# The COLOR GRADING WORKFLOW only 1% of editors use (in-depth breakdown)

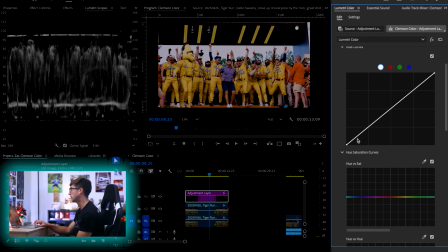[36:52]
Far right is the highlights, far left is the shadows, and everything in the middle is our midtones. And there's one thing you need to know with midtones, and this is super important. Your skin is your midtones. That's just the way it works. Just on a graph, your skin is the midtones. And that's super important to know.
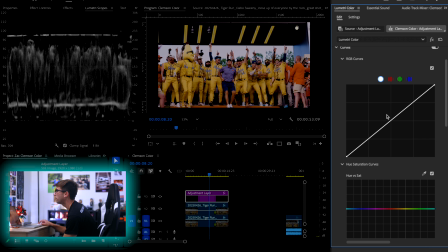[37:11]
So this first RGB curve is the white one. This is gonna affect your exposure again. So this is where we really add contrast. I told you I wanted to add more contrast to it, and you know, the contrast slider is cute. This is where the real deal happens. So I want to create a point in the middle for my midtones, because if you look at our midtones right here,
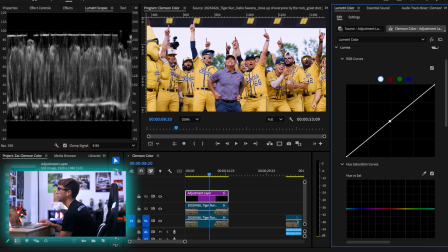[37:29]
which again is our skin and a little bit of our jerseys, they feel a little too blown out to me. So I want to lower the mids ever so slightly so that these can feel more natural.
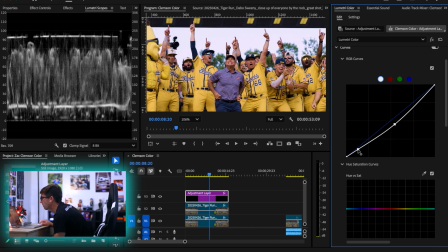[37:39]
I also want to take the shadows, and because I want to create contrast, I want to lower the shadows a bit.
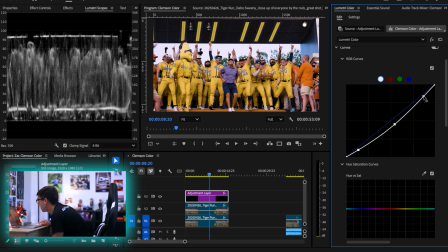[37:45]
And because I want to still have the image pop, I want to adjust our highlights by dragging those up.
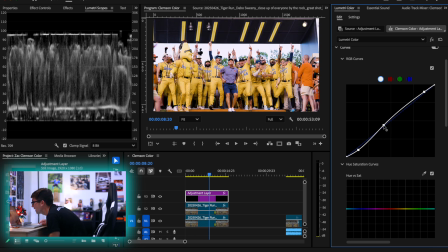[37:51]
That's a little too contrasty for my liking, but now that I have this S curve, I can really go in and fine tune it. So we're just gonna drag, see what we like. I think this is a little too dark in the shadows now.
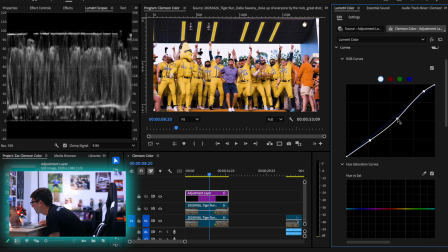[38:08]
Highlights, we can do one of these. Maybe we pull this guy more to there. Yeah, now we're talking. Now we can adjust that slightly more. Boom, boom, boom.
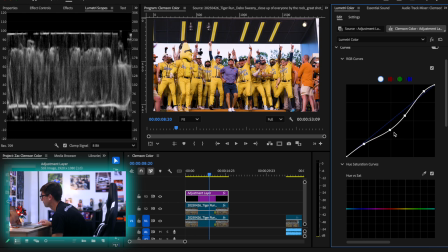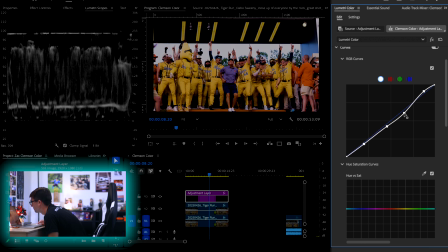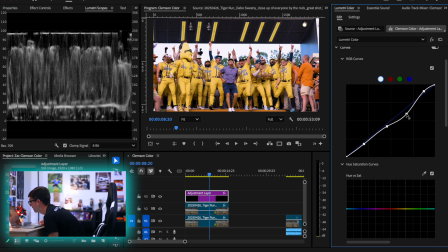[38:38]
And this basic adjustment that we're doing, I know I'm like trying to concentrate and not chatting as much,
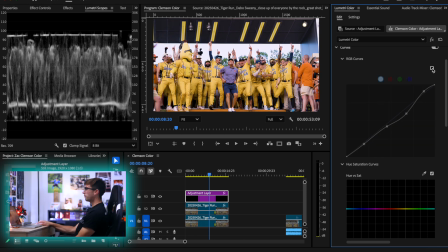[38:44]
but it basically, look at where we started and now look at where we're finishing.
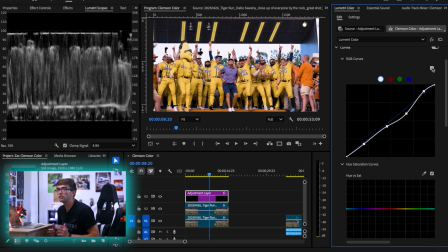[38:48]
We just have much more contrast in this image, and things that are supposed to be seen are being more seen, such as the jerseys.
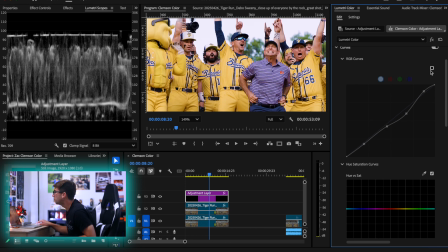[38:54]
So beforehand, the jerseys felt a little too bright. Now they're feeling a lot more natural looking. Same thing with the faces. You can see the faces, we've retained a lot more information in them, but the sky, which is something that's bright to begin with, we'll come back to our hero shot there.
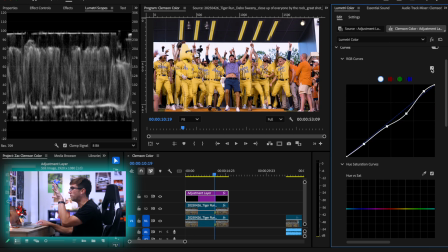[39:10]
Our sky just has a little more oomph to it now. So I really like how that looks.
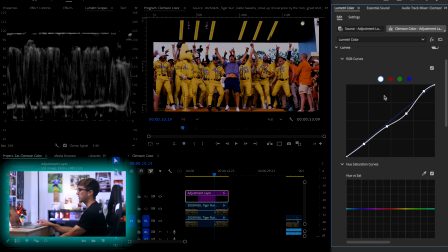[39:15]
So our next curves that we're gonna do is our hue versus saturation curves. Now you'll notice up here though, when we go back to the RGB curves, we have red, green, and blue. And these are all great. We're gonna use them in a second, but essentially, I don't know how well I described it earlier, but you know, when you drag up, it makes it more bright, down, it makes it more dark.
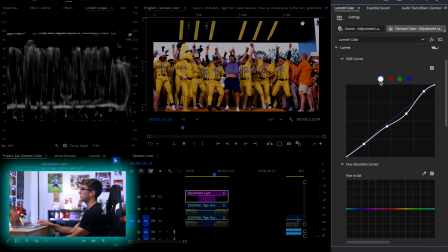[39:32]
It's the same thing here, but with colors. And these are gonna be our keys to contrast later on. But for now, we're gonna slide down to our hue versus saturation curves.
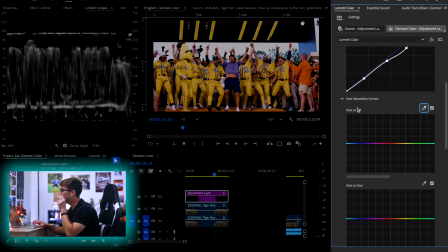[39:41]
And the way you read these curves is actually quite simple. So you wanna create a sentence, and your sentence is, this graph, which is this, affects the second word of the first word.
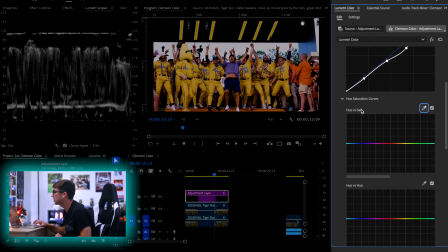[39:55]
So what are our words? Well, our second word here is saturation. Remember, saturation is how much of the color we're seeing. And our first word here is hue, and hue stands for color. So this graph right here affects the saturation of the hue.
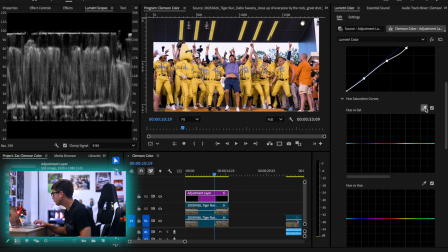[40:11]
And we have a little eyedropper right here. And basically what this thing does is if I click on our eyedropper, I can select any color on the image. So I'm gonna select our yellow bananas jerseys, and I'm going to affect the saturation of that hue, which in our case is yellow.
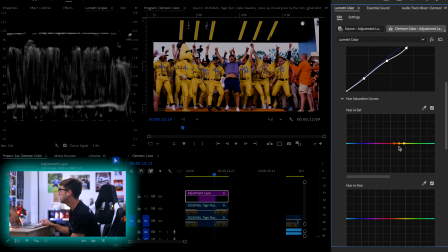[40:28]
So when I clicked on the yellow, it created 3 dots. The dot in the middle is the color I clicked on. And if I drag that dot up, it's gonna make it more saturated. And if I drag it down, it's gonna make it less saturated.
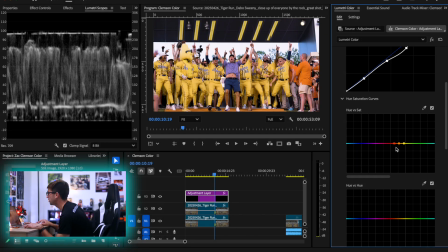[40:40]
So I'm gonna hold down Shift on my keyboard and drag this up, and you can see that I can add a lot more saturation to our yellow jerseys. Now that is looking fucking good already.
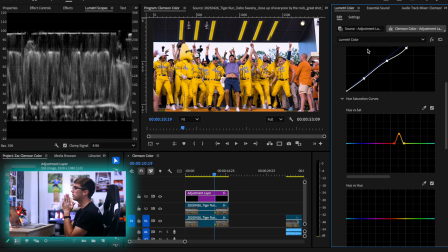[40:53]
And the idea with these, what you're basically trying to do is you want to make this subject, the focal point, the brightest thing in the image.